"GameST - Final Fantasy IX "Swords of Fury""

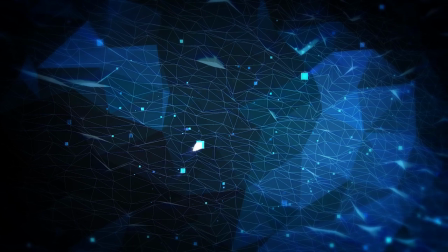1s
Oh rage, oh désespoir, oh jeunesse ennemie, n'ai-je donc tant rebu que pour cette mort subi te ?
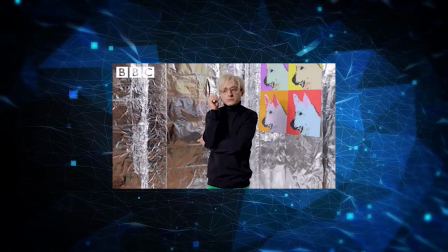9s
Waouh, je savais pas que tu te mettais au théâtre, c'est quoi comme pièce ? C'est le cidre de corbeille, c'est une tragique comédie de comptoir où l'amour et la boisson se mêlent.
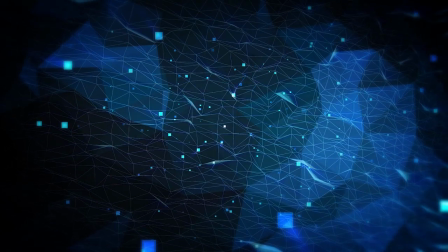18s
Cool, t'as un autre extrait ? Ouais, écoute.
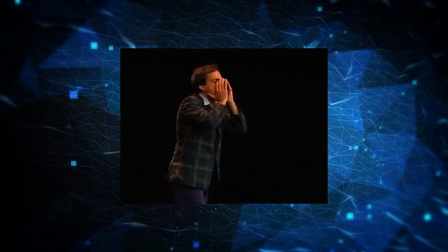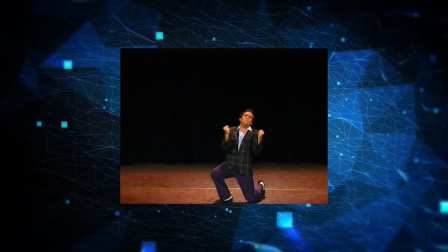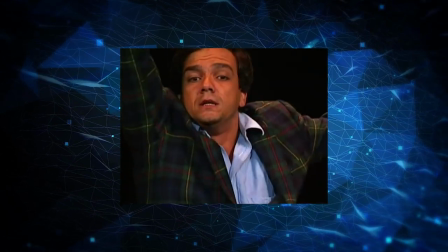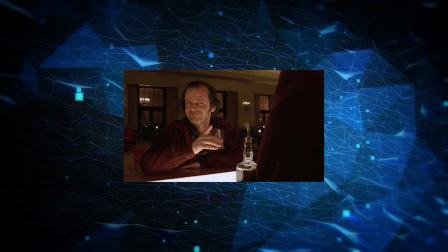38s
C'est donc ça l'estance du cidre D'ailleurs ça tombe bien que tu parles de théâtre Parce que la musique dont on va parler aujourd'hui Vient du plus théâtrale des Final Fantasy
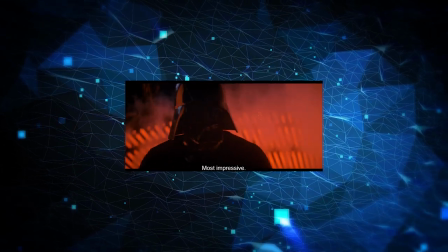48s
Pinaise Pour une fois que t'écris assez bien une intro pour l'allier directement au reste sans passer par un cut...
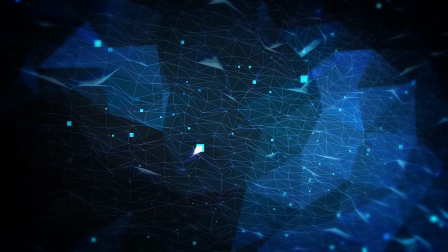52s
Tiens regarde, on va faire une expérience. Tu te mets là... Là ?
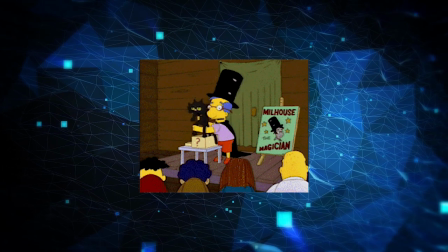56s
Voilà, et là, mesdames et messieurs, sous vos yeux ébahis, The Dog va disparaître !
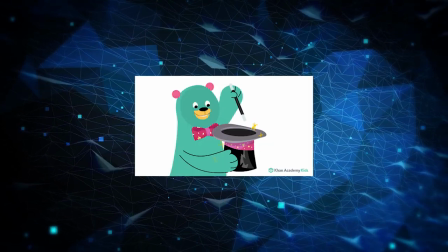64s
Donc, pas besoin d'être magicien pour voir qu'on va parler de Final Fantasy IX.
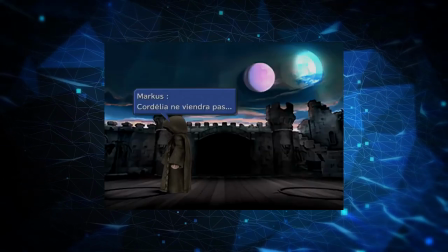68s
Soit parce que vous savez l'importance du théâtre dans cet opus de la saga, soit parce que vous êtes comme tout le monde, des gens qui lisent les titres des vidéos qu'ils vont regarder.
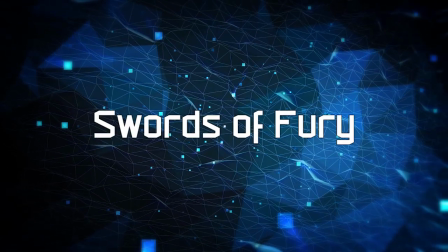75s
Bref, aujourd'hui on va parler de Swords of Fury, ni plus ni moins que la sixième piste de cette magnifique OST de Nobuo Uematsu.
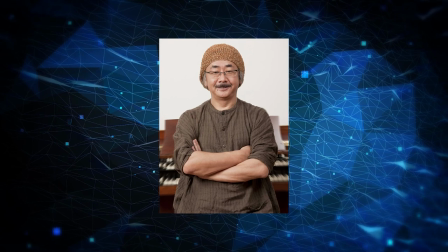83s
Je pense qu'il est inutile de vous dire que vous allez souvent entendre son nom dans cette émission. Pourquoi ?
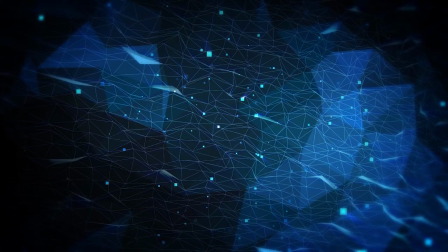88s
Ben parce que... C'est un fanboy ! Depuis derrière la porte, ça compte pas !
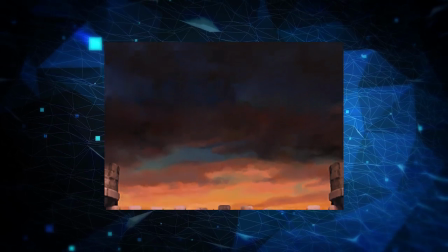95s
On a longtemps hésité à parler de Swords of Fury.
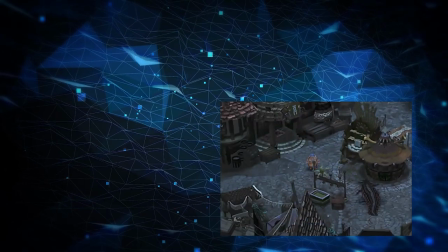98s
Non pas qu'elle soit inintéressante, c'est surtout qu'il y a foule de très bonne musique très bien utilisée et qui renvoie à de super passages de jeu.
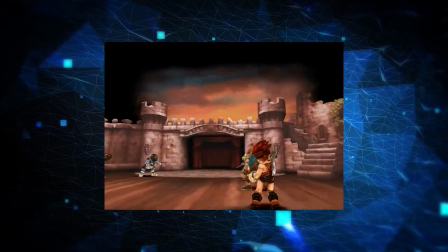105s
Mais en plus d'être une musique assez cool, elle est exclusive à cette phase de jeu et va nous permettre de parler d'une spécificité de la musique de jeu vidéo.
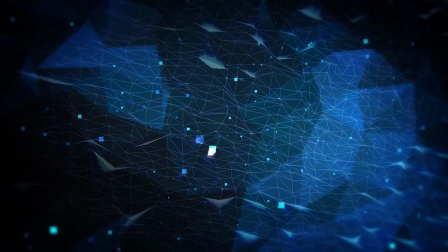113s
Mais tout d'abord, un peu de contexte ne vous fera pas de mal. On est donc à moins d'une heure après le début du jeu.
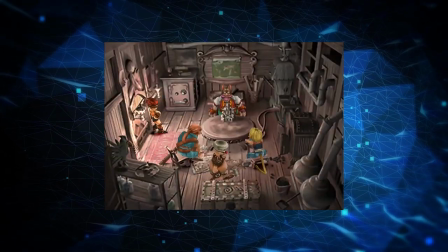119s
La troupe de théâtre des Tantalas est sur le point de donner une représentation qui a pour but de cacher leur véritable fond de commerce.
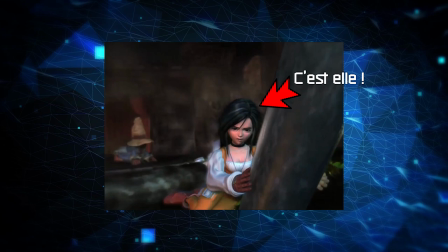125s
Le vol est en l'occurrence le vol de la princesse Grenat. Mais ça se vole pas une princesse ! Mais tu vois dans fait...
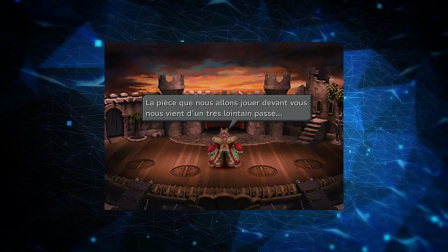130s
Bon d'accord... Une fois la pièce présentée par Bach, le chef des Tantalas, la musique peut commencer en même temps que la représentation.
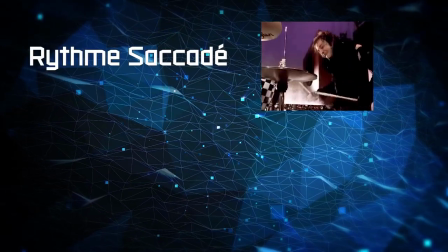138s
L'introduction débute par un rythme saccadé joué par l'orchestre, rappelant étrangement les trois coups.
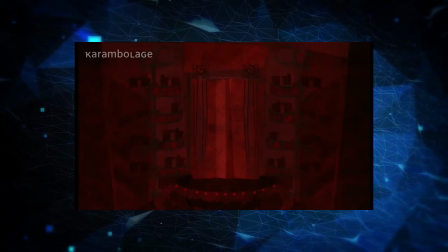144s
Une tradition du théâtre classique, particulièrement français, qui a pour but d'avertir le public que la pièce va commencer.
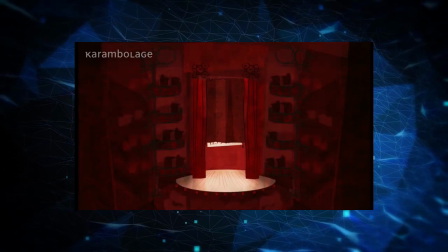149s
Une succession de coups tout d'abord très rapides, puis trois coups plus espacés qui, en musique, donnent ça.
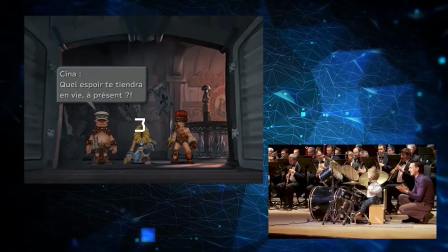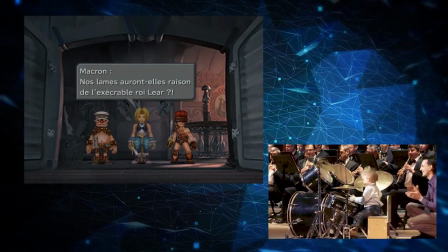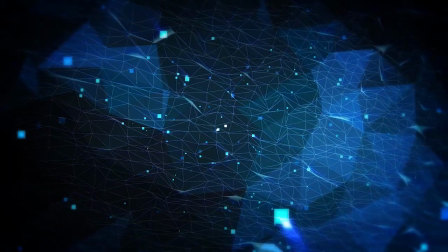165s
La suite de l'introduction représente une autre partie du théâtre, pas systématique, qu'est la mise en contexte de la pièce pour justifier la règle des trois unités.
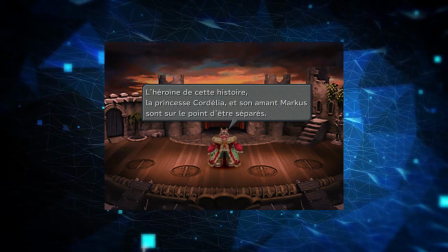174s
Même si la musique ne se lance pas en même temps que la mise en contexte de Bach, elle représente bien ce moment d'accalmie où le spectateur essaye d'en comprendre les enjeux.
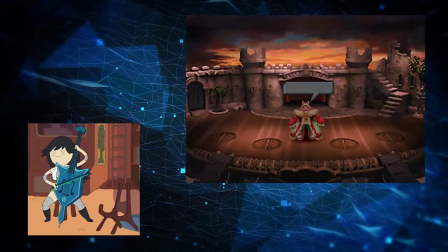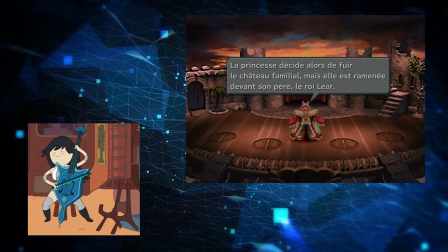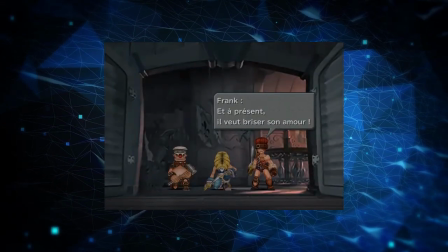192s
Cette partie peut aussi seulement représenter la scène entre les compagnons qui jurent fidélité aux héros de cette tragédie.
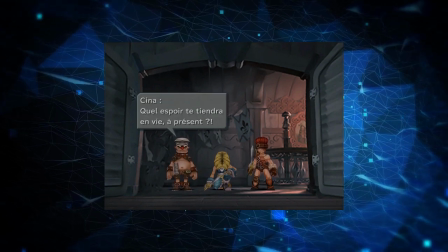198s
Plus raccord avec comment le jeu utilise le morceau en amenant celle-ci vers un affrontement plus épique.
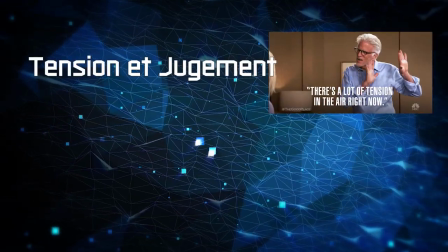203s
Tout d'abord, il y a la tension des ennemis qui se jaugent et se battent en parole.
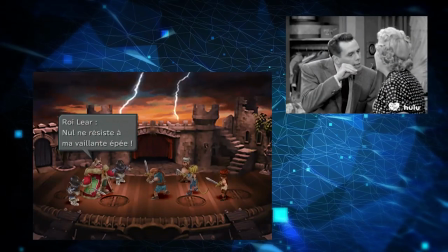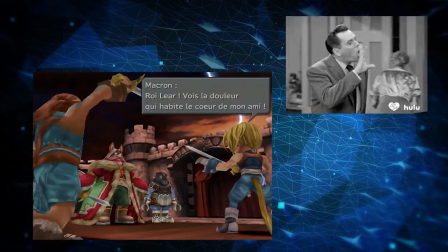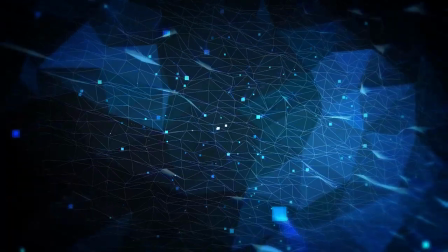218s
Puis on sort de l'introduction pour passer au cœur du sujet, le combat.
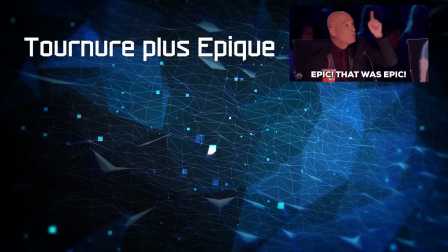222s
La musique prend alors une tournure beaucoup moins tragique et met en avant une trompette et un bois pour évoquer un affrontement juste et valeureux,
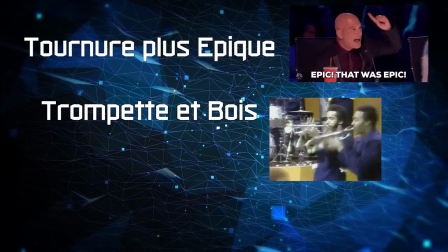229s
permettant quelques envolées et rendant le passage moins uni.
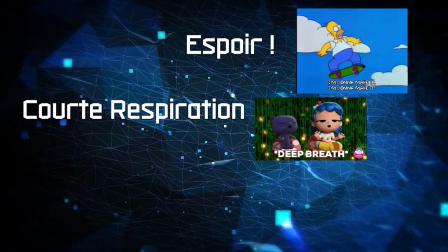245s
Tout en restant dans le registre de l'espoir et après une courte respiration, la musique s'unifie et donne à nouveau une teneur plus épique.
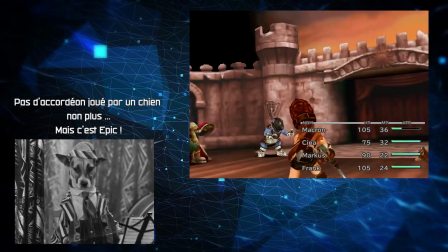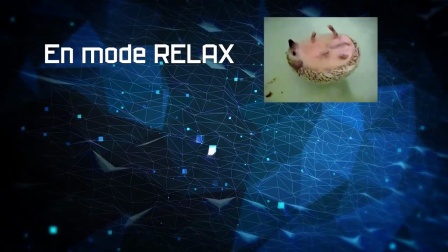261s
Et on termine sur un passage plus calme, mais pourtant très évocateur de l'espoir qui anime nos protagonistes quant à l'idée d'enfin se venger du tyran.
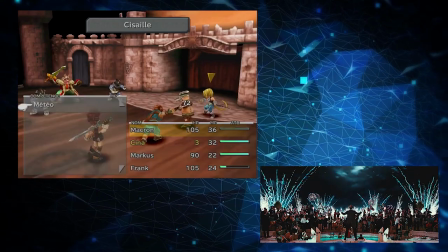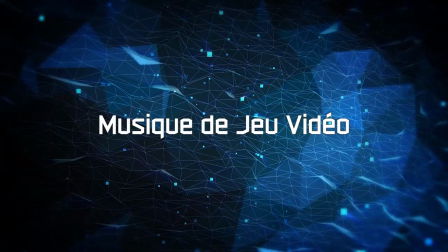277s
Enfin terminé, façon de parler, puisqu'on est dans un jeu vidéo et qui dit musique de jeu vidéo dit aussi boucle ou loupe dans la langue de Mickey Mouse.
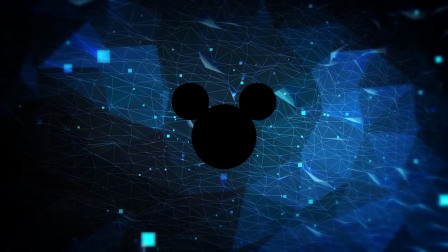285s
Sérieux, t'aurais pu trouver un exemple plus probant de personnages anglophones.
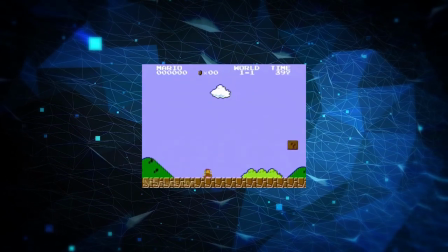292s
Contrairement à la plupart des autres arts usant de la musique, la musique dans le jeu vidéo se doit de boucler à l'infini pour correspondre à l'expérience de chacun.
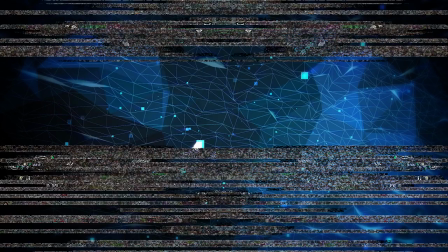300s
Le but de cette boucle, c'est donc de continuellement délivrer le même message d'ambiance, de tension ou d'action selon ce qu'il se passe à l'écran, en évitant les coupures.
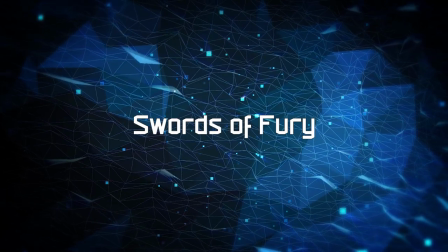308s
Et là où Swords of Fury est intéressante, c'est qu'elle lit mise en contexte et action.
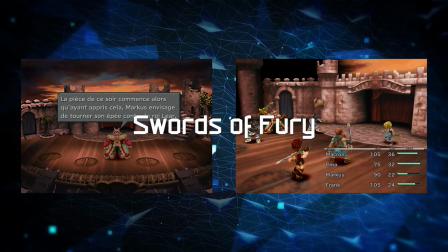313s
Pour résumer, on pourrait décomposer le morceau en deux parties distinctes, L'introduction et la boucle.
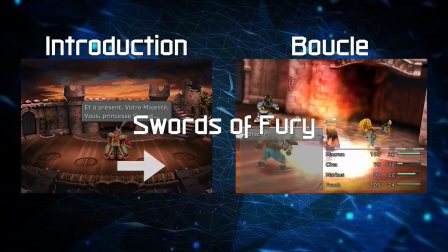318s
On mélange dans une seule pièce à la fois une partie très chronologique, proche de ce qu'on utilise dans le cinéma, et une partie qui doit se répéter pour combler la liberté d'action du joueur.
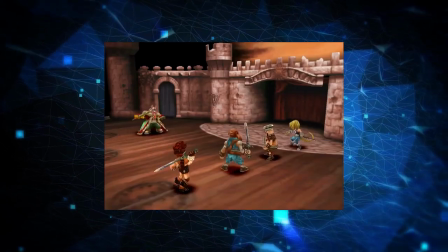327s
Dans ce cas, la musique ne pouvait pas revenir à l'introduction sans casser toute la tension de l'affrontement.
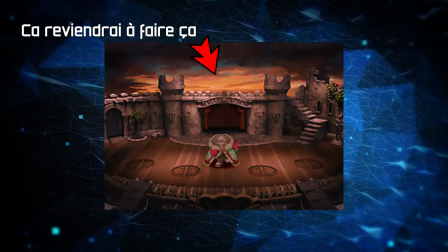332s
Elle boucle donc en revenant là où la tension était au même niveau, et pas au début du morceau comme il est coutume de le faire.
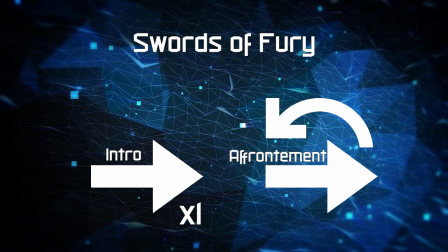337s
Dans Swords of Fury, on a donc l'introduction jouée une seule fois, puis l'affrontement qui boucle sur lui-même jusqu'à la fin du combat. combat qui d'ailleurs est extrêmement intéressant
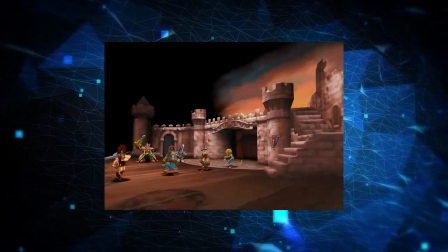346s
puisqu'il est mis en scène au sens littéral en se servant des mécaniques de jeu vous pouvez bien entendu aller
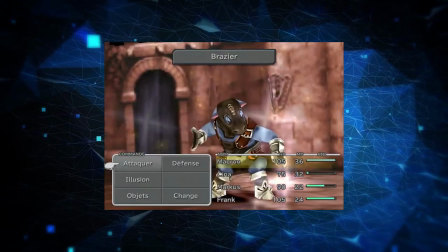352s
au plus vite et attaquer continuellement votre adversaire mais vous passerez à côté des illusions là pour conforter le spectateur de la vraisemblance de l'affrontement
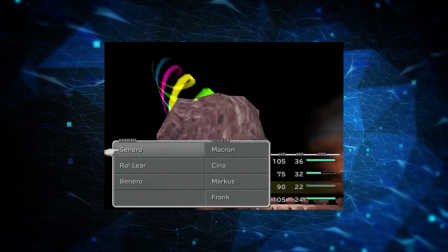359s
sans aucune importance dans le jeu et c'est bien dommage ce système laisse pourtant place à l'improvisation du joueur libre d'en mettre plein la vue au
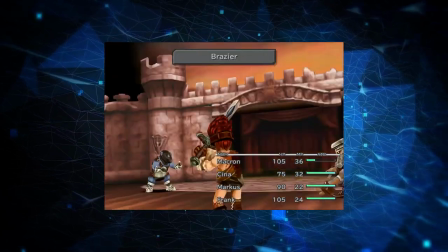367s
public de la pièce à grands coups de météo et autres brasiers avec un Z qui font zéro de dégâts cette phase est,
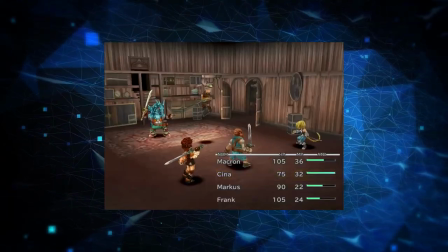373s
je trouve, une bien meilleure introduction au combat du jeu que ce qui lui sert de tutoriel.
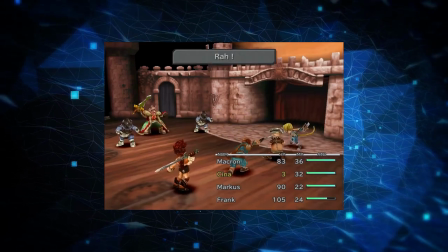377s
Faire cet affrontement tout en sachant qu'il est pour deux faux aurait été un très bon moyen d'immerger le joueur, tout en lui faisant comprendre qu'il n'allait peut-être jamais quitter cette scène.
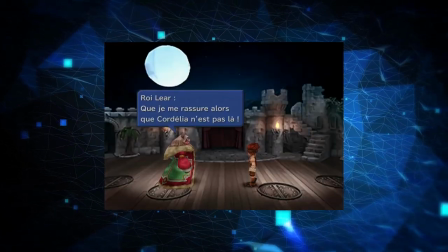386s
Mais je vais pas vous perdre en théorie fallacieuse, on en parlera une autre fois.
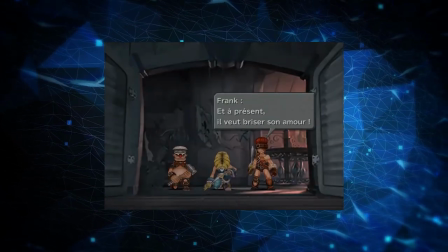390s
En bref, Swords of Fury accompagne un incroyable moment de jeu vidéo, en plus d'être une musique à la fois narrative et ludique.
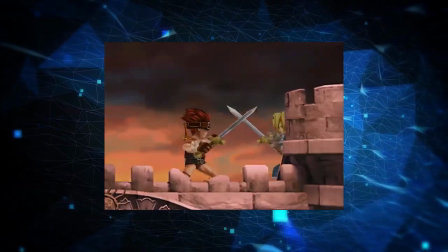397s
Mais c'est surtout une très belle musique qui nous prépare pour la suite encore plus majestueuse de cette OST.
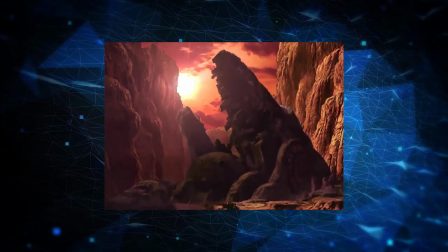401s
La musique de Final Fantasy 9 est incroyable, avec à mon sens absolument rien à jeter.
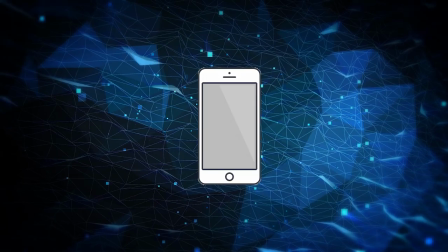410s
Sauf peut-être you're not alone.